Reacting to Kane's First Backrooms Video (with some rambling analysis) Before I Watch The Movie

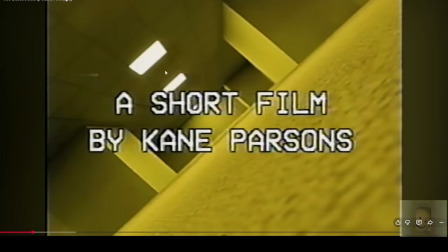And then there's this other diagonal here formed by the lights pointing this way, deeper into the complex. Oh, that's so good.
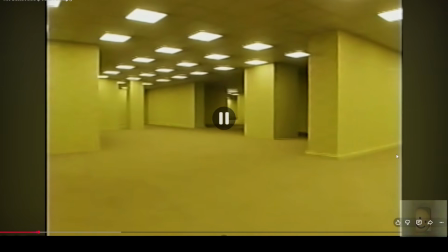Hello?
Oh my goodness. Okay, I have to pause it here. It's so beautiful. I almost can't stand just how beautiful this is. Okay, and I do want to say, I watched all of the trailers for the Backrooms movie,
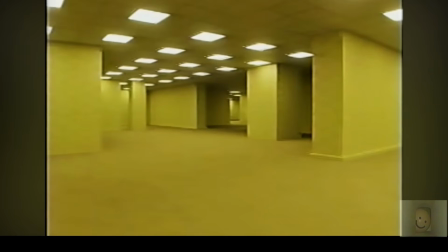and in one of them, the main character says, "It's kind of terrifying, but it's also beautiful." And I'm like, yes, you get it. You get it. There's an incredible beauty here.
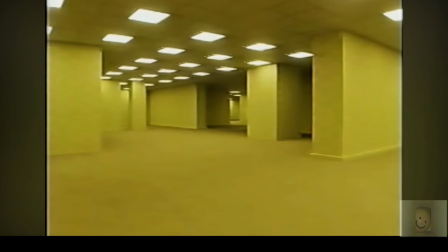And again, we have, great composition here, of course, because even though he's trying to make it look like this is a real place that's kind of off, it's not really part of reality, but it is, but it isn't.
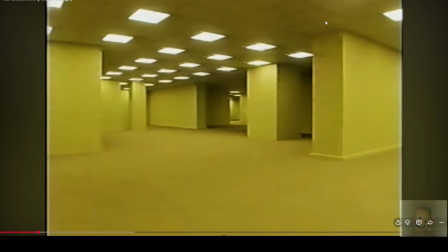We still have all of these fascinating lines that draw your attention deeper in. These areas of shadow that contrast with all the bright yellow here that again draws you deeper in.
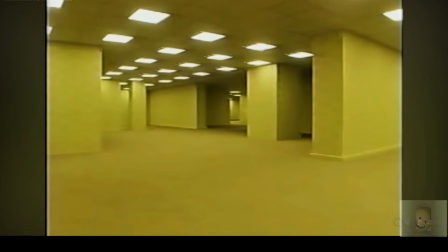Oh, it's so cool. Oh my goodness. Okay, let's keep going.
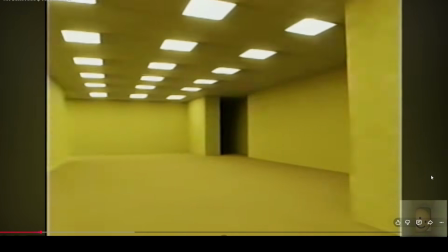Hello? Hey guys.
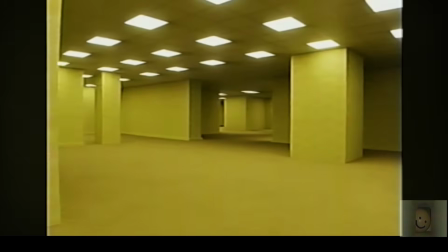What is this?
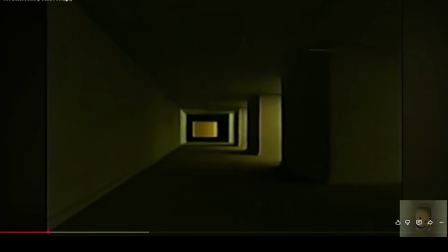Oh, dude, I love this shot so much. Oh my goodness. Dude. Just the overwhelming oppressive shadows cut by this bright light.
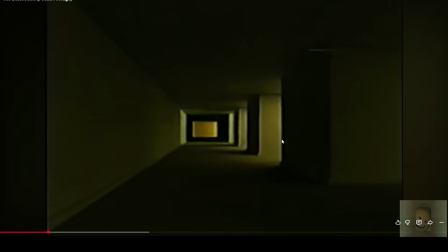And the light is, it's really bright,
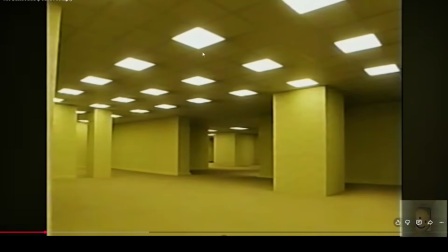like we see here with the fluorescence in the ceiling, that's white,
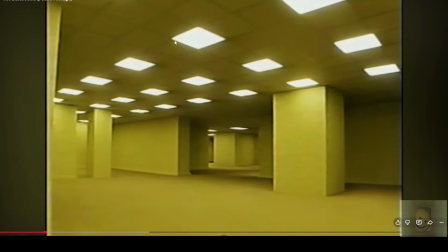and you can even see there's a little bit of the edges right here are have a little bit of color distortion going on, which you would see in an extremely bright light, that kind of mimics how our eyes work.
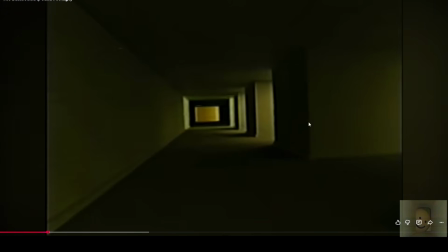Oops, that's a little further than I wanted. And then over here we see, the lights are really bright, but they're also kind of weak in a way. Just look how quickly they fall off into shadow.
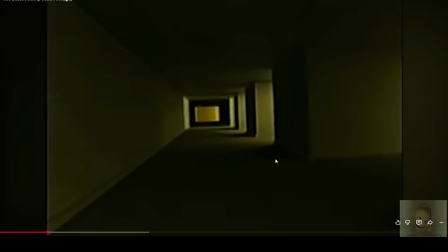There's no secondary, you know how when you look at a semi-dark room, if you will, sometimes there's patches of lighter shadows? You know what I mean?
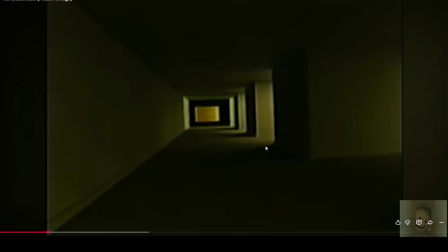Kind of right here, there'd be a patch of a lighter shadow, and then a darker shadow, and then the darkest shadow. Here it's just light, little bit of darker shadow, and then just black.
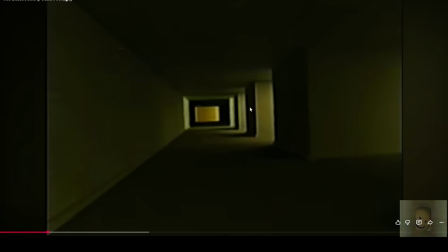And that creates this really sharp contrast. And oh, it's so beautiful. I'm gonna say that pretty much the entire video because that's true.
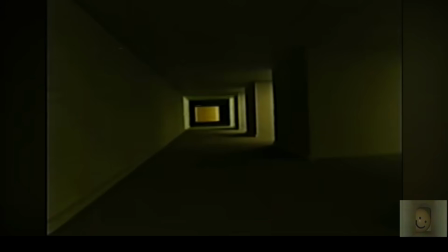It is beautiful. This is amazing. It's very. I guess it kind of reminds me of like abstract art in a way. Which a lot of people are like, abstract art isn't real art.
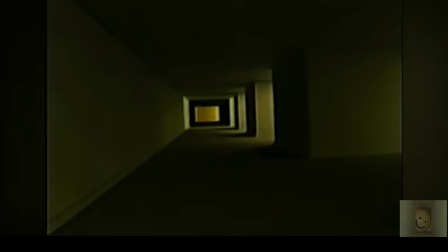It is real art. We've just not really been taught that art doesn't have to have a subject that reflects reality.
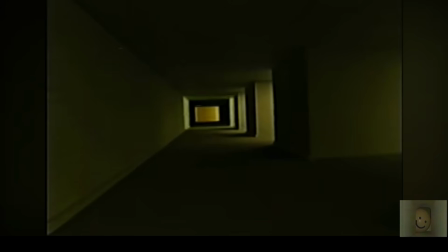Like, it can just be, like, the subject doesn't have to be a person or flower or food.
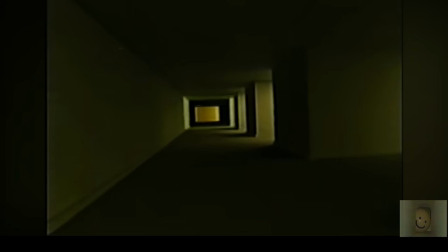The subject could be color. It could be shape. It could be shadow. And that's what I'm seeing here. Like, that's what the subject is a hallway, excuse me, but
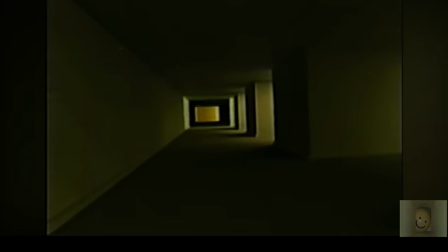if you were to just take this screenshot totally out of context, that's what most of it would be. It would be color, shape, shadow.
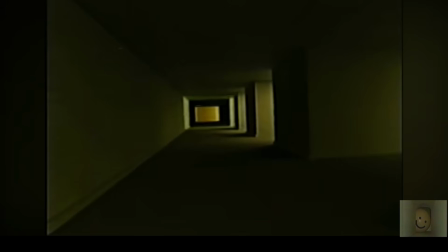And by paring it down to those like basic essentials, it makes everything more dramatic, more intense, because there's less to focus on, so you're focusing more on it.
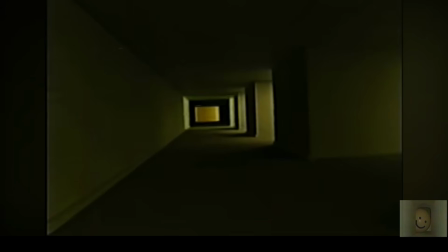That makes sense. Like if you were to look at like a hyper-realistic painting of a bowl of fruit, for instance, which takes a lot of time and a lot of skill,
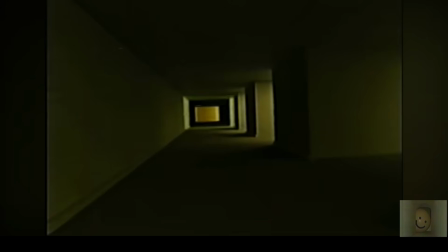there'd be so many details to look at that you would just like hone in on like one particular like highlight or like a shadow, and then you would zoom back out, if you will, to like look at the whole.
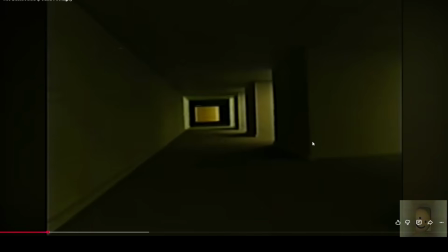And there'd be so much to look at. And here there's not a lot to look at. Your eye is drawn here. Like this is all you can really see. And so it's all you can think about.
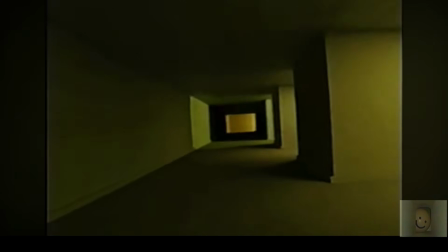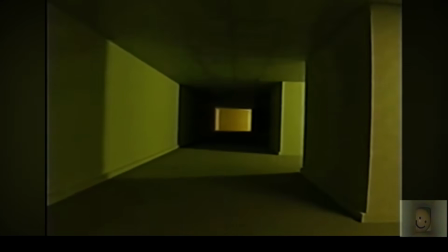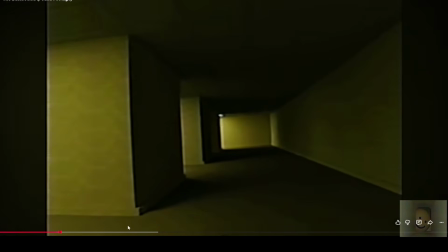Hello?
Oh, okay. I know what you're thinking. You're going to talk about the entity now.
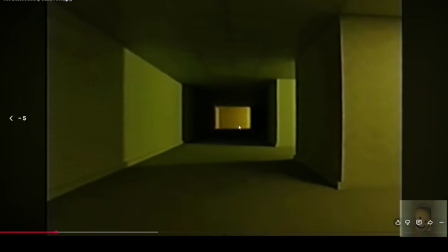No, I'm not. I'm going to talk about this. Because I thought...
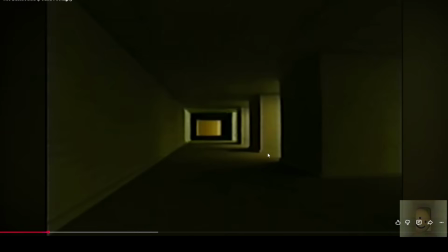Okay, there's a little bit of an illusion happening here, right? I don't know why I thought there was going to be like another wall here.
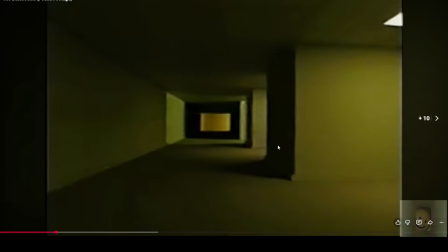Like this was like leading you into this room. But as you get closer, the lighting doesn't change around it.
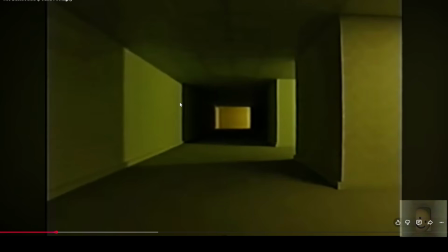It's this solid black rectangle. Is there floor there? Is there still wall there? Or is that like a floating room? Because it looks like a floating room, doesn't it? Because there's no like other lights here.
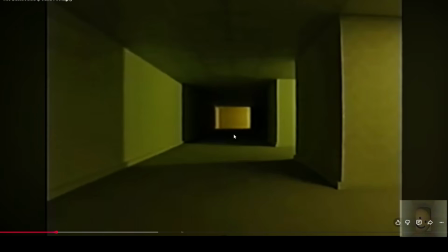And like, how is there light here and none of it is spilling out? Which is why it looks like it's floating, because if there was a floor here, at least a little bit would spill out, right?
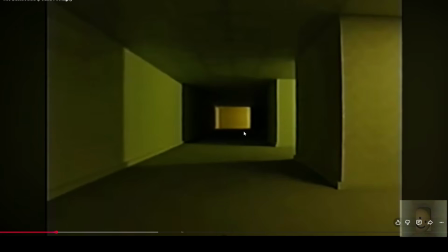But if there's nothing there, there's nothing for the light to spill out on.
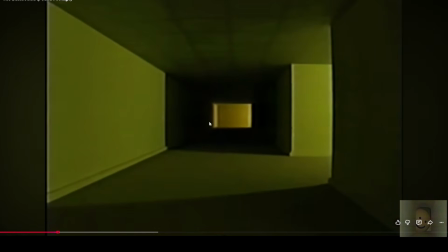Anyways. See, look how he's getting closer to it, and the square is getting smaller. The yellow square is getting smaller, and the black ground is getting bigger. So cool.
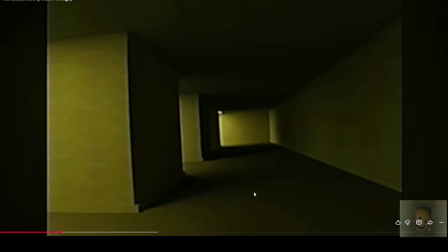Hello?
Ah, yeah, and then we have the entity coming around the corner. So cool. And, like, it's such a good tease, because you can barely see it.
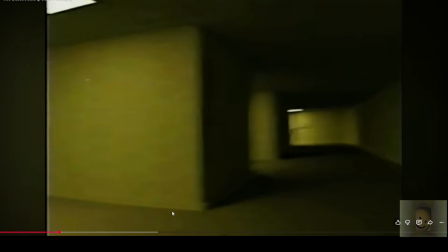Oh goodness. Wait, is that an arm?
Hello?
Oh, man.
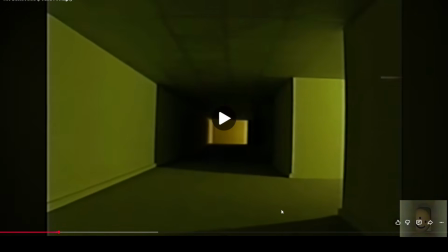It's, like, barely on screen.
Hello?
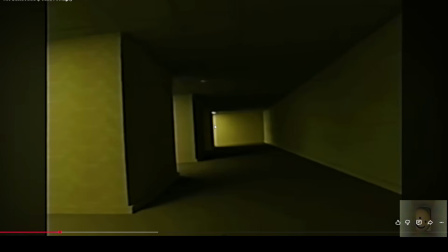It's like a little suggestion of a head, maybe, and like a little suggestion of an arm. You can't see it here, of course.
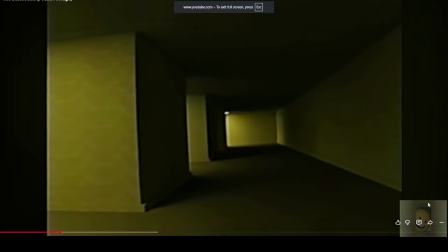Hello?
It's on for less than a second. Less than a second. Like, that's 13 seconds.